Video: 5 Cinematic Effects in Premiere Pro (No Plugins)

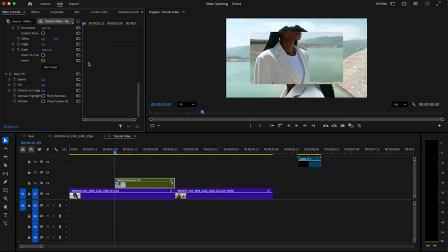Then go to the Effect controls, move to the first frame, and set a keyframe on tilt. Move 10 frames forward and set another tilt keyframe, spinning the clip exactly once around its own axis. Spinning the clip just once looks cleaner and more professional.
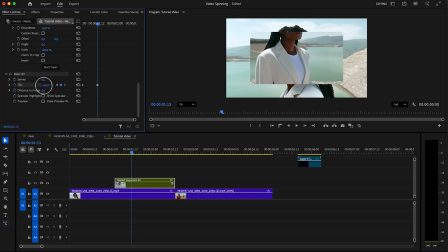Too much spinning can feel chaotic and distracting, while a single rotation keeps the effect sharp and controlled. It already looks very good, but now let's really bring it to life. First, nest the clip again, then go to the Effects panel, search for the Transform effect, and drag it onto the nested clip.
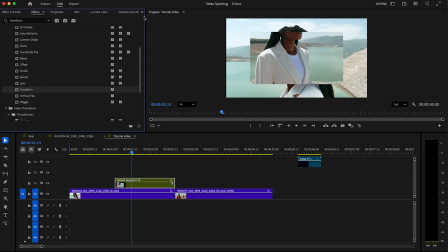With the Transform effect, we can animate position, scale, and rotation in a much smoother and more controlled way. Go to the first frame and set keyframes for position, scale, and rotation.
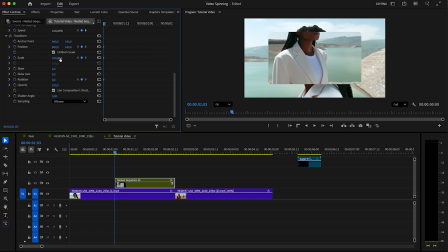First, scale the clip down very small, since we want it to grow from small to big. Then move the position down until the clip is no longer visible. If you want, you can also add a bit of rotation. This makes the movement feel even more dynamic in the end.
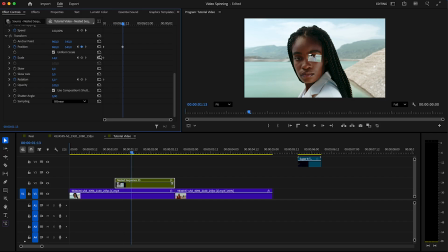Next, hold the Shift key and move 10 frames to the right, then click the reset arrows to bring all values back to 0. As you can see, it already looks very dope. To add motion blur, simply increase the shutter angle to 200 and you'll get a smooth, natural looking blur.
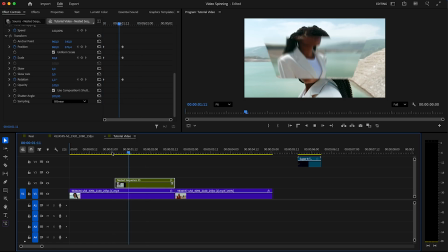It already looks very dope, but let's pimp it even more. As always, I recommend combining this kind of effect with a nice shake.
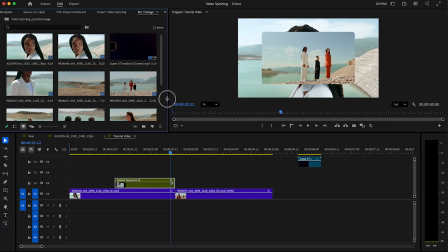For that, create an adjustment layer and drag it onto your timeline. Make it about 9 frames long, then add a drag and drop shake effect.
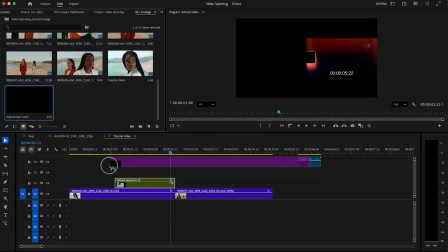I've linked a tutorial in the description if you want to create the shake yourself.
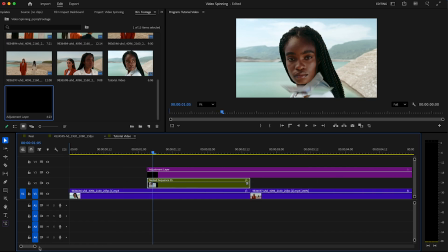Make the adjustment layer 9 frames long and place it where you want the shake to start. Then go to the Effects panel, open the Essential Preset Pack, linked in the description.
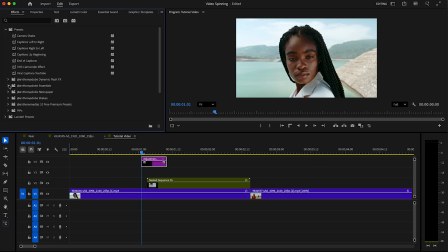Go to the Shake folder and drag and drop a shake effect onto the adjustment layer.
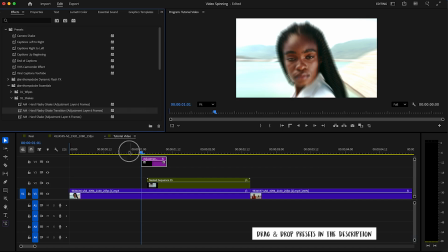Let's choose a shake effect with a nice flash. It fits perfectly with this spinning effect.
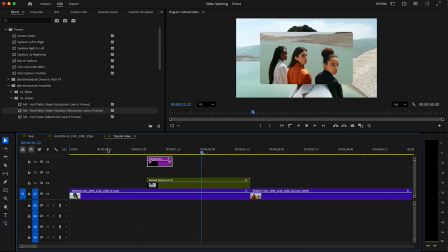You can still adjust the position of the adjustment layer, and by holding Alt on Windows or Option on Mac, you can copy it and place it at the end of the effect. Looks very dope, right?
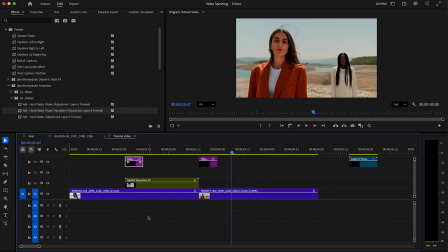In the description, you can also find a free Super 8 film burn transition that works perfectly with this effect.
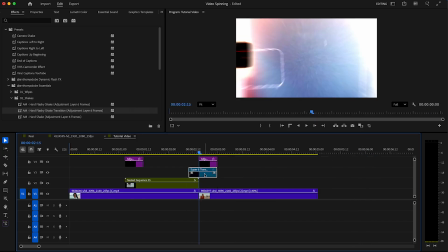Just add it on top and set the blend mode to screen in the effect controls so your clips stay visible.
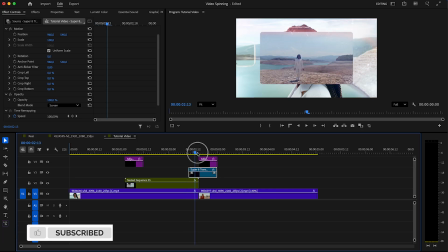This overlay works so well because it adds texture, energy, and a cinematic feel without overpowering the effect.
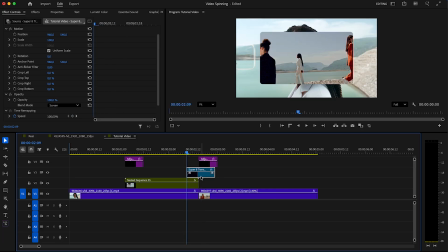Copy this effect to the start and the end of the clip, and that's it.
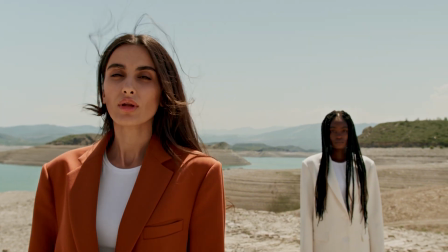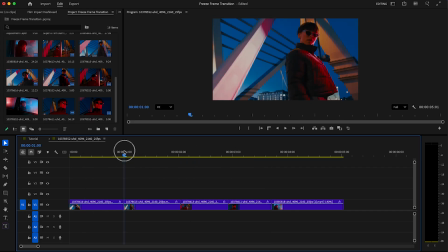Okay, this effect is super easy to do. Go to the first frame of your second clip and export a screenshot of that frame.
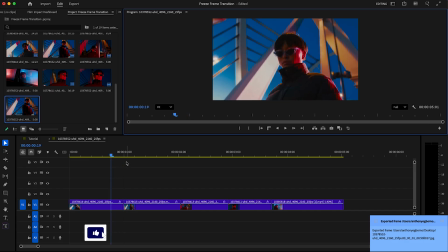You can also use a frame hold if you prefer. Go about 12 frames to the left and drag the exported screenshot on top of the clip.
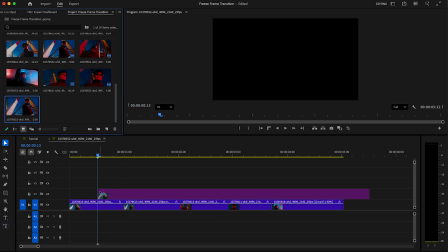Cut it right before the second clip starts, then delete the remaining part of the screenshot.
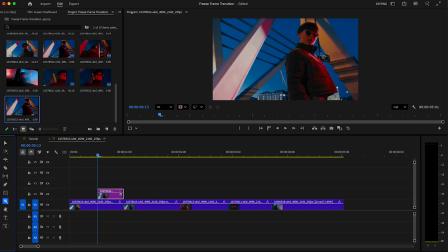Now select the new Object Mask tool on the left and highlight the woman in the video. In the effect controls, just click Track, and Premiere will automatically mask her out of the image.
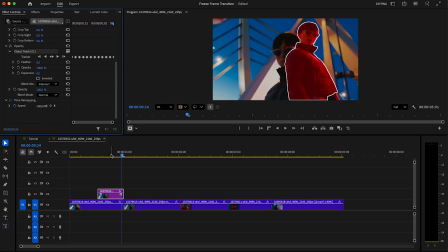Now drag the mask down to the opacity section so it becomes active and cuts the subject out from the background. Select the mask clip and nest it so we can make some adjustments. Then go to the Effects panel, search for the Transform effect, and drag it onto the nested clip.
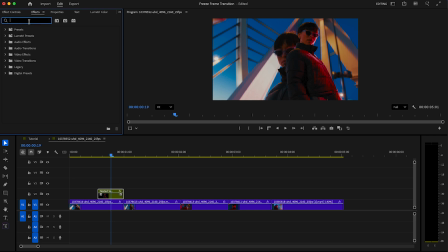Next, search for the brightness and contrast effect and drag it onto the nested clip as well. Since we've added all the effects we need, we can now start adjusting them. Go to the first frame of the clip and set a keyframe on position in the transform effect.
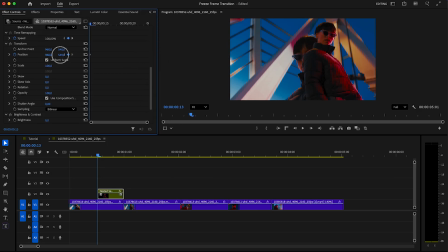Then move the position all the way down until she's no longer visible. Move a few frames forward, create another keyframe, and use the reset arrow to bring her back to the original position. Finally, move that keyframe to the end of the clip. Set the shutter angle to 200 to add motion blur.
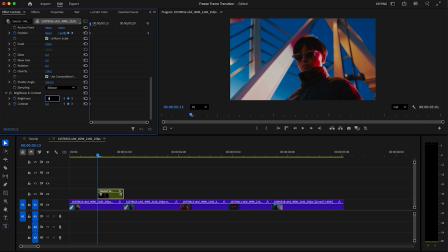Then go back to the first frame and create keyframes for brightness at 80 and contrast at 40.